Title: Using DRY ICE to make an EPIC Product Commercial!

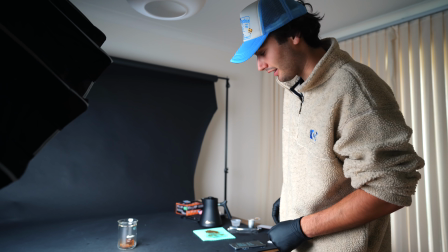8:17 But let's end that and get our next shot.
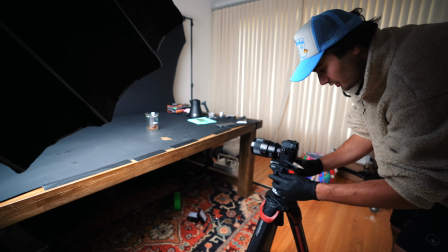8:19 Now for our final shot of the video, I'm gonna move the camera back a whole bunch because we want it to be wider to get the whole beaker in the frame.
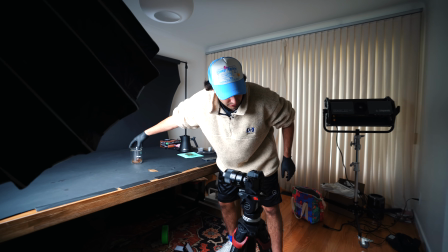8:27 That looks good. Just gonna make sure this is centered. All right, we got a couple more pieces of dry ice here.
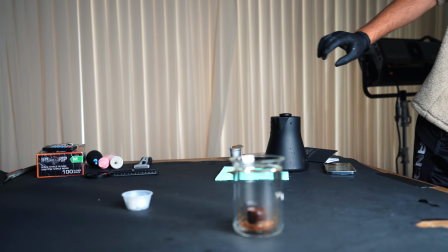8:32 We're just gonna pop it into this container and we're gonna make sure that it is not in the shot.
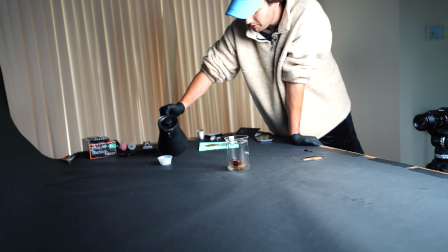8:37 That looks good. We're gonna pour hot water on it. Awesome.
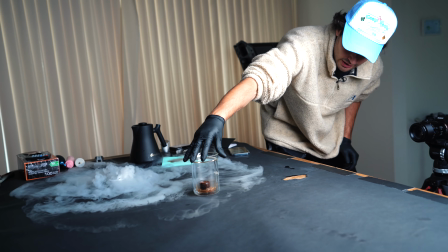8:43 Hit record, double check our focus and make sure everything is centered.
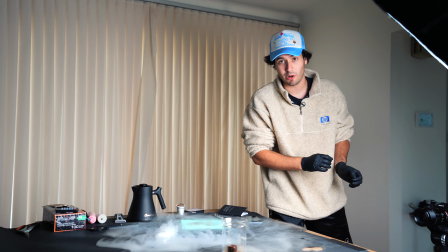8:48 Now for this shot, we're shooting in 240 frames per second in S and Q mode. We need that extra slow motion for that final shot to really see that coffee bubbling.
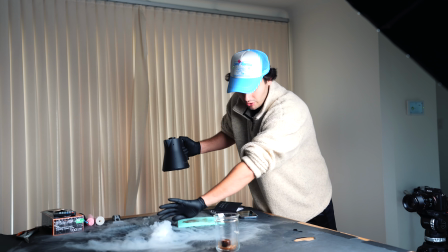8:57 So now we're gonna go ahead, make sure that this is looking good. That looks cool. All right, so now comes the point in the video where I'm going to totally embarrass myself by attempting to record a voiceover for this commercial. Because we're going with an Apollo 11 themed video, I'm going to try and do a mission control style voiceover, and we're just going to go for it. Cometeer, 15 seconds, clear to initiate the extraction process. We have successful extraction, please prepare for melting. So I'm gonna add a lot of effects to that, like a walkie-talkie and a vintage radio to really disguise my horrible impression of a transatlantic mission control voice. But let's put it on the video and see how it goes.
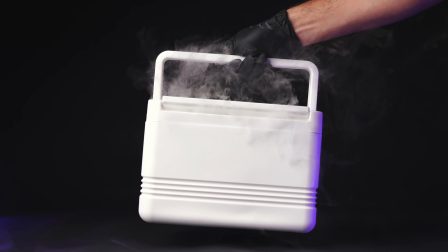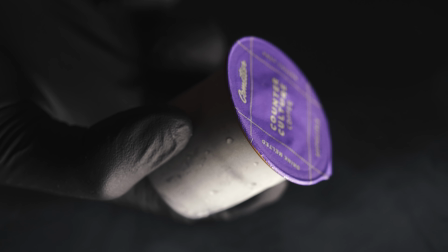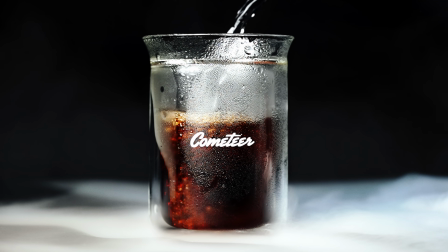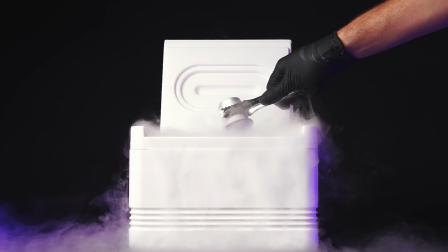10:04 Cometeer, 15 seconds, clear to initiate the extraction process.
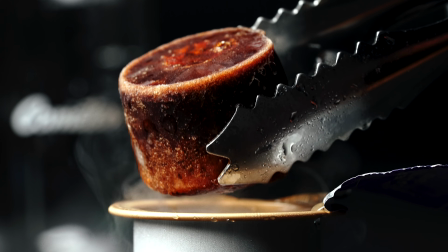10:11 We have successful extraction. Please prepare for melting.
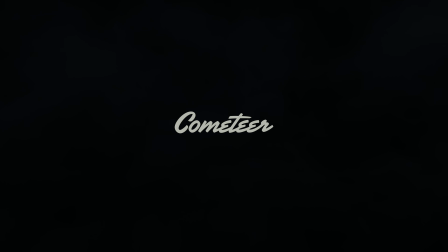10:18 Cometeer, a new day has arrived on Earth for coffee.
So which version of the video did you prefer? Personally, I think the idea of the voiceover was cool, but I don't think I could fully execute that style of voiceover, at least in the way I envisioned it. But let me know what you think down in the comments below, which version you liked better. But that is it for this video. I hope you enjoyed it. If you would like to get 16 free cups on your first Cometeer order, then go to the link in the description below, or go to cometeer.com/Daniel Schiffer. Don't forget to like, subscribe, and follow me on Instagram at Daniel.Schiffer. And as always, I will see you guys in the next video.